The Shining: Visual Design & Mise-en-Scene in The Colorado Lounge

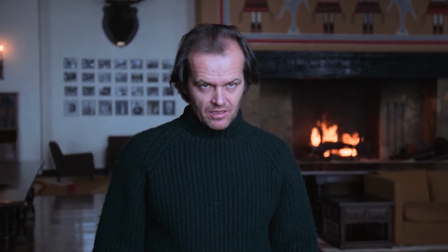0:09 Stanley Kubrick's 1980 masterwork of horror and mystery, The Shining, emanates a pervading sense of dread and suspense,
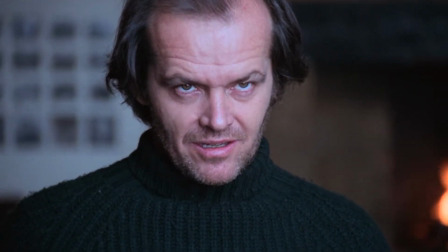0:16 which is underscored by the increasingly unhinged and maniacal acting from Jack Nicholson, heightened by Shelley Duvall's terrified and fundamentally fearful performance,
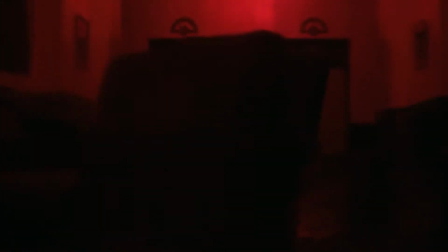0:24 and perhaps most significantly enhanced by Kubrick's technical meticulousness and prowess embedded within practically every single sequence of the chillingly haunting film.
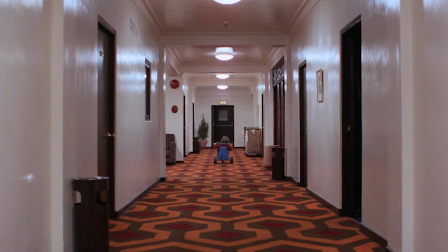0:33 The Shining utilizes various aspects and components of visual design and mise-en-scene, such as dichotomous color dynamics, directional lighting,
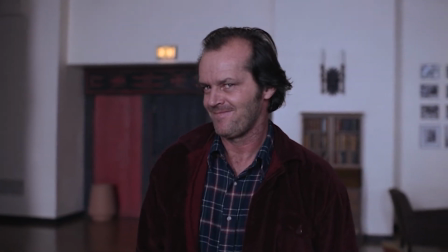0:41 and contrasting, evocative costume design, particularly within the scene where Jack Torrance slowly approaches and disturbingly threatens his wife,
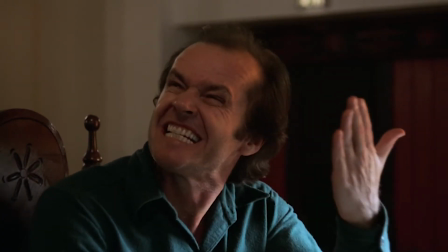0:48 Wendy, in the Colorado Lounge. The film primarily does this to clearly communicate and convey its themes of inherent emotional instability and tension,
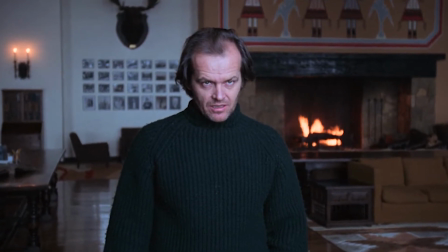0:56 cold-blooded dispositions, and eventual violent tendencies,
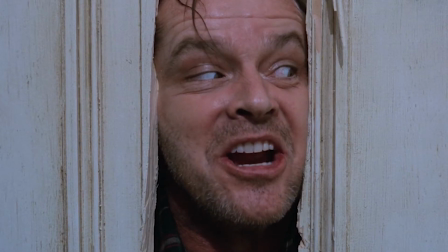1:00 all of which permeate the atmosphere of the Overlook Hotel and consequently saturate Jack's character as the film progresses deeper into its demented,
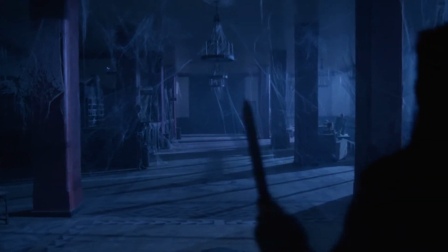1:07 disquieting descent into insanity.
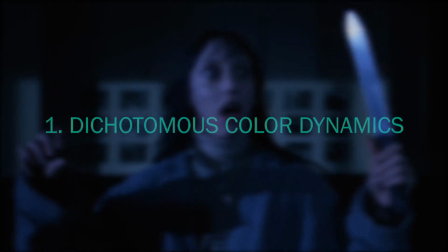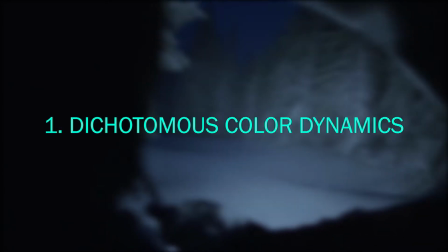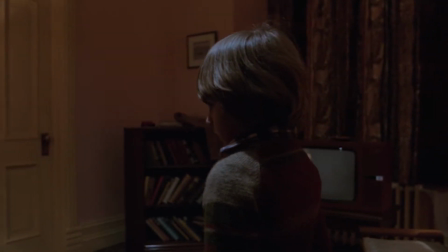1:20 Perhaps one of the most notable and distinct features of visual design found within the confrontational sequence between
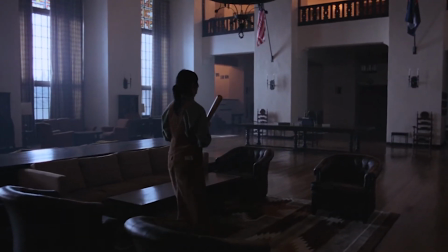1:26 Jack and his wife Wendy is the film's dichotomous use of color within the scene's immediate environment,
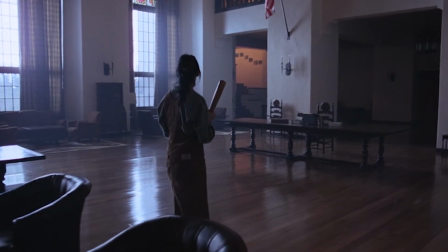1:32 essentially establishing the prevalent mood and atmosphere that precedes their approaching interaction.
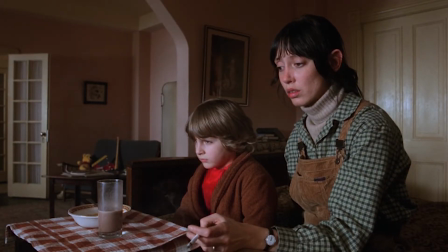1:37 In the scene directly prior to this confrontation, Wendy and her son Danny are shown cooped up in their hotel room,
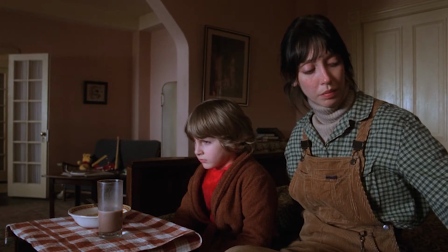1:44 bathed in an incandescent and warm orange hue, reflecting their momentarily safe and protected state when they are removed from Jack's presence.
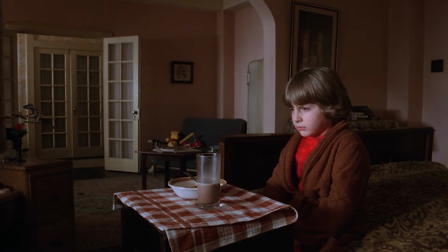1:53 Once Wendy leaves to find her husband in the Colorado Lounge, however, the scenic color changes dramatically,
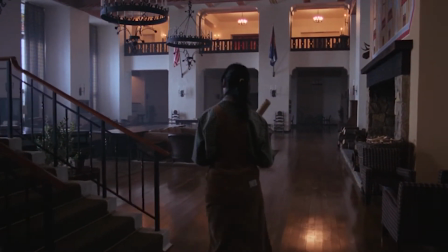1:59 shifting into a piercing and chilling blue from the snowy winter landscape surrounding the Overlook Hotel.
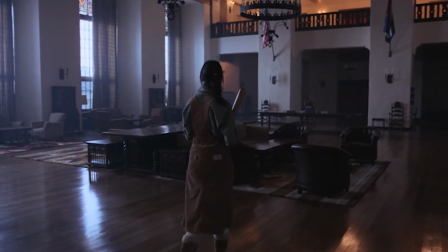2:05 This sudden radical contrast in color scheme effectively instills a pervasive sense of cold unfamiliarity and dread into the hotel's atmosphere,
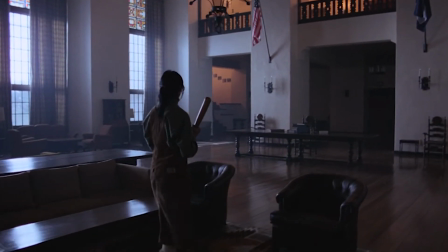2:14 apprehensively setting the audience up for some type of catalytic and sinister sequence or event to occur,
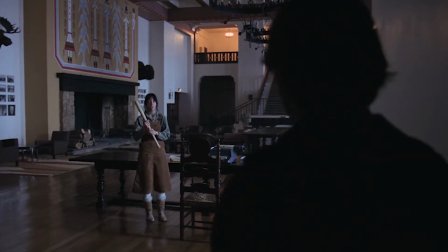2:19 which is exactly what happens once Jack begins to maniacally threaten and pursue Wendy throughout the room and all the way up to the hotel staircase.
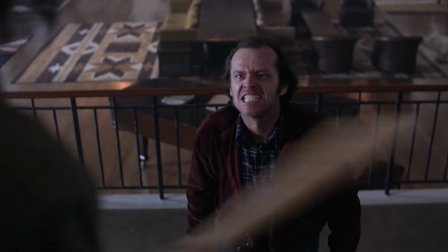2:28 As Jack slowly stalks Wendy, she retreats back up the stairs and towards the hallway at the top,
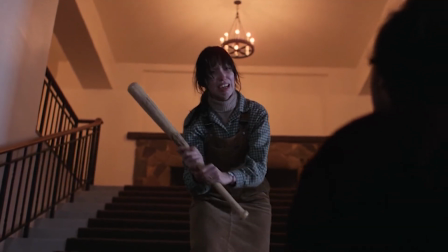2:33 which notably exhibits the familiar orange color and hue cast by the interior lighting, again reflecting an exit from the cold,
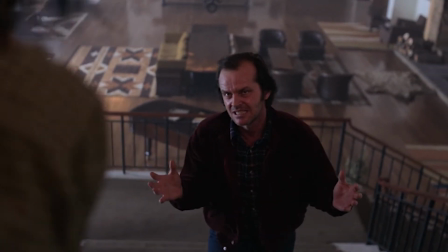2:41 unsettling atmosphere of the Colorado Lounge back into a safe and secure location away from the possessed Jack Torrance.
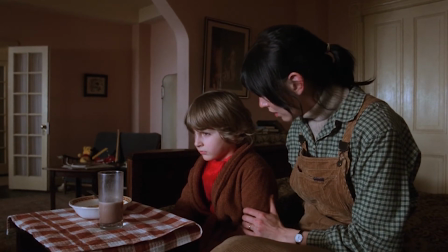2:48 The Shining's changing color dynamics as we move from the warm orange hue of certain secure areas within the Overlook Hotel to the chilling blue
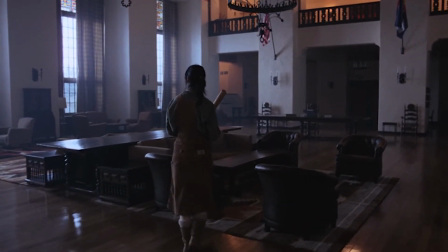2:56 light cast upon the Colorado Lounge evidently helps convey the changes in the characteristic mood and atmosphere embedded within each sequence of the film.
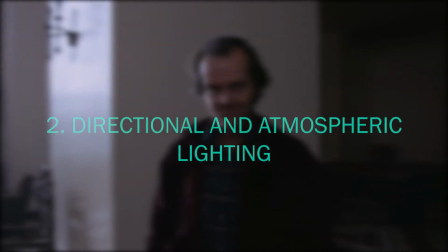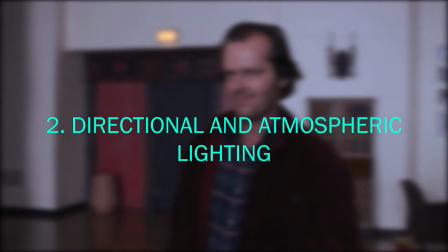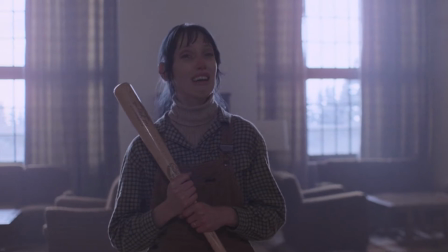3:15 The second related aspect of visual design and mise-en-scene embedded in the climactic conflict
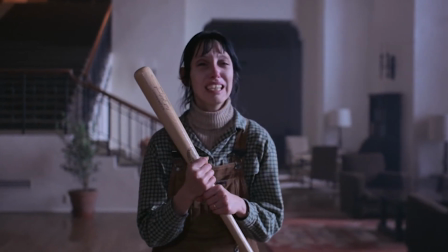3:20 between Jack and his wife is The Shining's utilization of directional and atmospheric lighting,
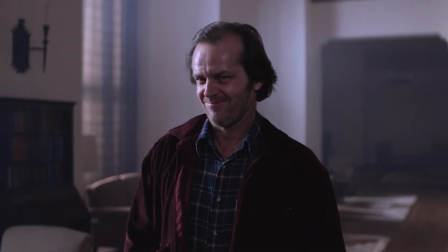3:25 revealing certain character dynamics and themes within the context of the film's diegesis.
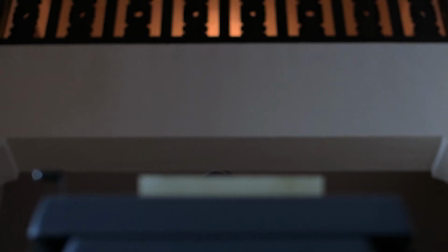3:30 At the start of this scene, when Wendy Torrance comes across Jack's typewriter in the Colorado Lounge,
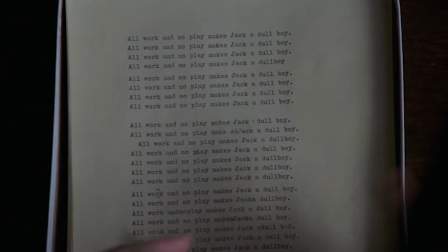3:35 alongside the sheets of paper harrowingly outlined with the repeated phrase,
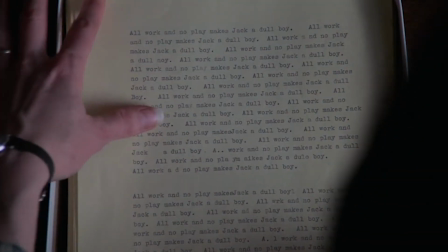3:39 "All work and no play makes Jack a dull boy," the cold blue light from the outside winter casts a significant amount of side lighting via the
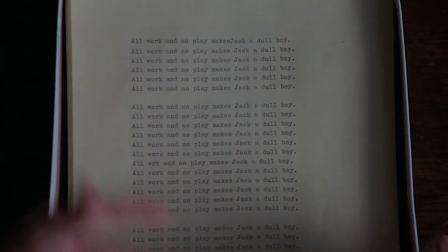3:48 windows on Wendy's right-hand side.
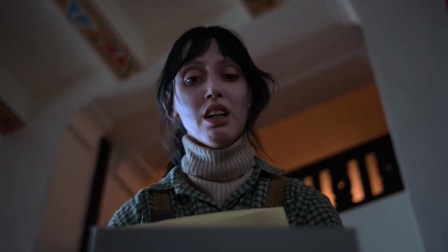3:50 This effect of light direction is used to distinctly highlight and dramatize Wendy's shocked and horrified facial expression for the audience.
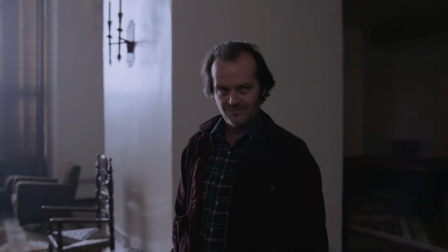3:58 Once Jack enters the scene, however, the side lighting then becomes his backlighting, essentially providing depth between Jack and the background,
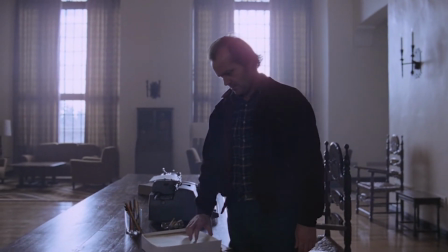4:06 as well as producing a slight halo effect that signifies his initial power and control within the scene's emotional dynamic.